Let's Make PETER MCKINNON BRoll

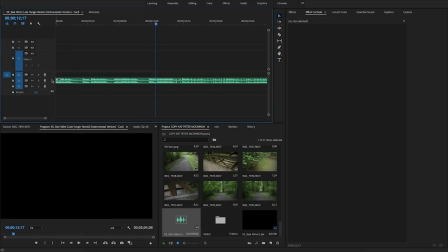(4:02)
So I grabbed this song called Bad Attire from Epidemic Sound, gonna import it into the clip, and I'm actually gonna trim it down to make it pretty short, because I kinda wanna jump straight into it. Now, before we get started with that, even,
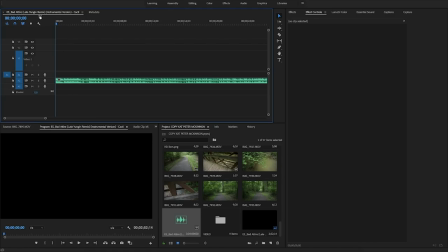(4:15)
I'm going to let you guys know that I'm not going to be showing you guys the entire editing process for the sake of the tutorial, for the sake of the length of the tutorial. I'm just going to be trimming it up, showing you guys the important parts, and kind of what I think that Peter McKinnon goes through when he's editing his videos in his process.
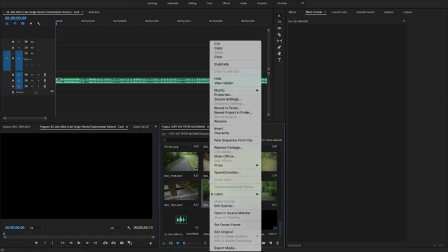(4:32)
Now, one thing I know that Peter McKinnon does is he does this mark in and mark out thing. so let's say that you have this clip here right
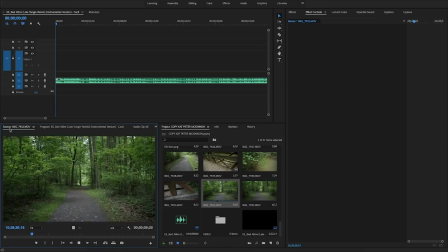(4:39)
and you're just watching it through from your source monitor your source monitor right here now let's say you like the way where this starts you're going to mark in keep watching it and you like how it ends here so you're going to end that and mark out so once you drag this clip
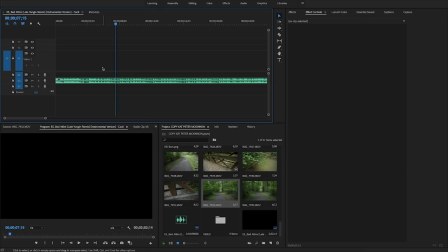(4:54)
in it only shows those important parts of the clip that way you don't have to go through the entire video in the project timeline or anything but i like doing that I like putting it in the timeline and looking at it and see how it feels with the song. So I'm going to leave that there. I'm not going to be doing the mark in and mark out like Peter McKinnon does.
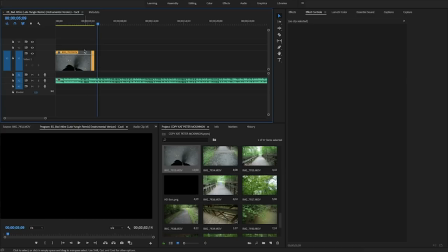(5:14)
It's a pretty long intro sequence, but it jumps right into the beat and I like that. The clips are going to be a little weird, but I just really want to break down what I think Peter McKinnon does for you guys.
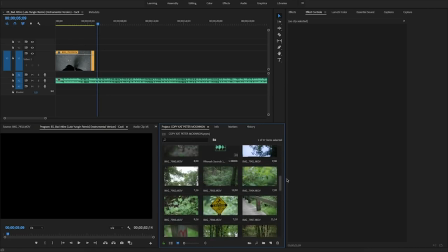(5:24)
So it's not going to look that great. I'm just trying to break down the techniques, the process, and how to look good or look like the Peter McKinnon style. What we're gonna do is we're gonna jump straight into it with this caution sign here. Now notice that this is color-coded.
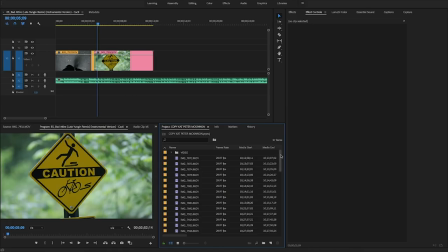(5:39)
Now I'm gonna show you all my colors. So the orange is the wide-angle shots, the purple are the transitional shots, and the pink is the close-up macro shots. Peter McKinnon loves organization, so I did organization for him. So when you drop the clips into the timeline, they're already labeled with color.
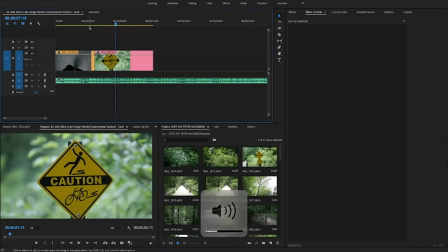(5:58)
So we're gonna use this this close-up shot of the of the caution sign and we're gonna play this through now We're listening for
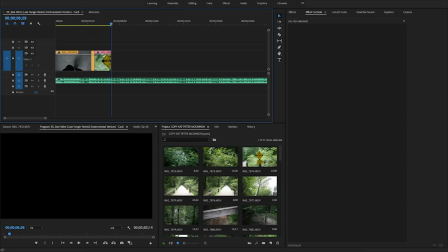(6:06)
the beat because the musicality is important You want to you want to cut on beats because it just really vibes with the viewer It really makes them feel like
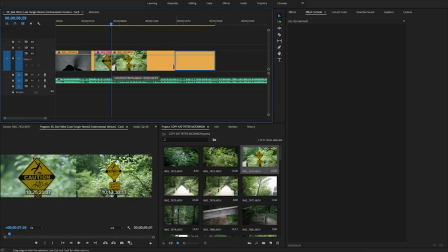(6:13)
they're there and makes them experience something else other than just the video So as you can see we're jumping
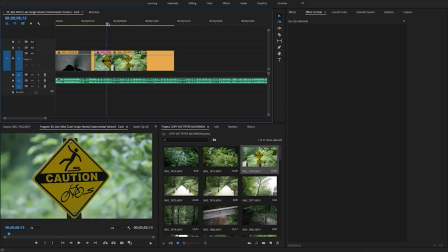(6:18)
from this close-up to this wide shot now Peter does that a lot He does it through transitional shots.
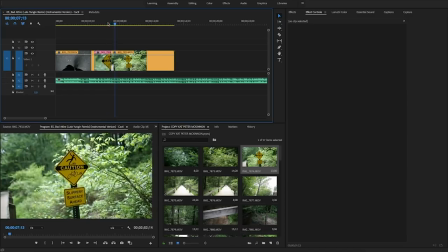(6:24)
He does it through a lot of things So we're going to be doing that like boom right on the beat right on the beat We're gonna cut it and we're gonna cut it here.
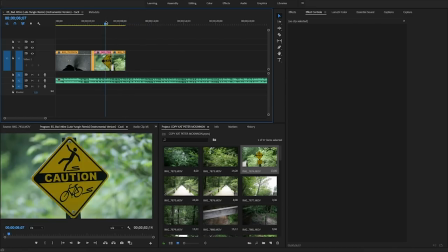(6:31)
So that's one first technique so that is the whole purpose of grabbing a wide and a Close-up shot so that we can transition between the two and kind of get two aspects of the same detail So Peter McKinnon does that a lot So here we have the close-up and then the
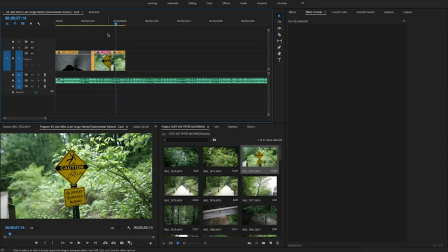(6:47)
macro of the same exact object and it's like you're looking at it the same time
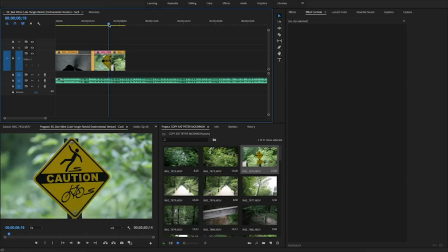(6:51)
But really in reality you shot that you could have shot that at two completely different times But nobody would ever know because it's the same thing
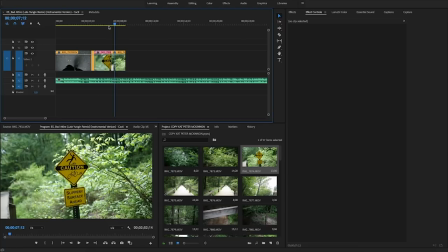(7:00)
just closer up and further away So that is one technique and then we're gonna jump into this here now. This is gonna be a really quick Speed ramp we're gonna add a speed ramp here So let's open up our speed ramp if you guys don't
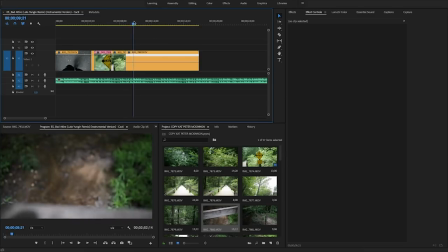(7:15)
know how to speed ramp Make sure you guys check out my video on my channel that I uploaded on Tuesday last week I actually have a speed ramping tutorial up. So we're gonna enter a keyframe here and then a keyframe here where I want it to end Now we're gonna drag this up to
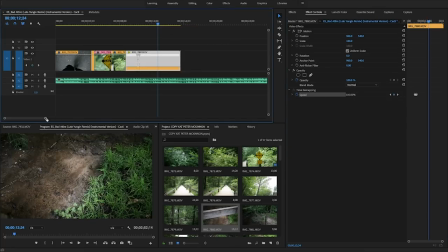(7:31)
1000 all the way up and then zoom in so I can you know play around with these boom boom ramp it just a little and
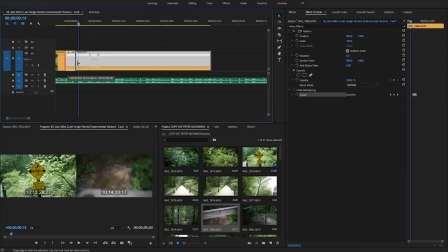(7:41)
Set okay, we're gonna kind of mess around
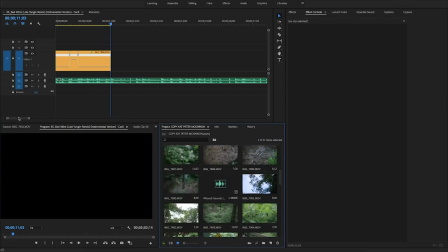(7:49)
What Peter likes to do when he adds a speed ramp is add a little whoosh or a sound effect. So that's exactly what we're going to do. We're going to throw in this little whoosh I have here. We've got to time it right though.
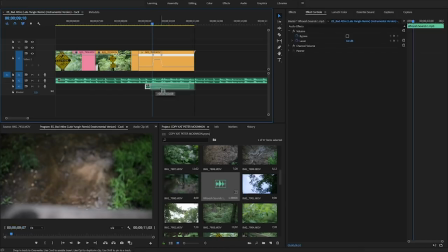(8:00)
We've got to make sure it hits this point.
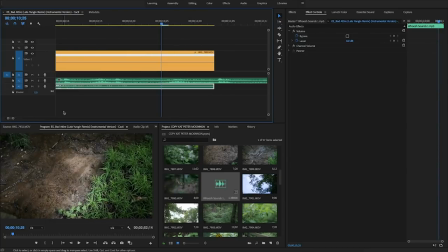(8:05)
Now in the song there's a little jitter, a little stutter like a bunch of simultaneous kicks.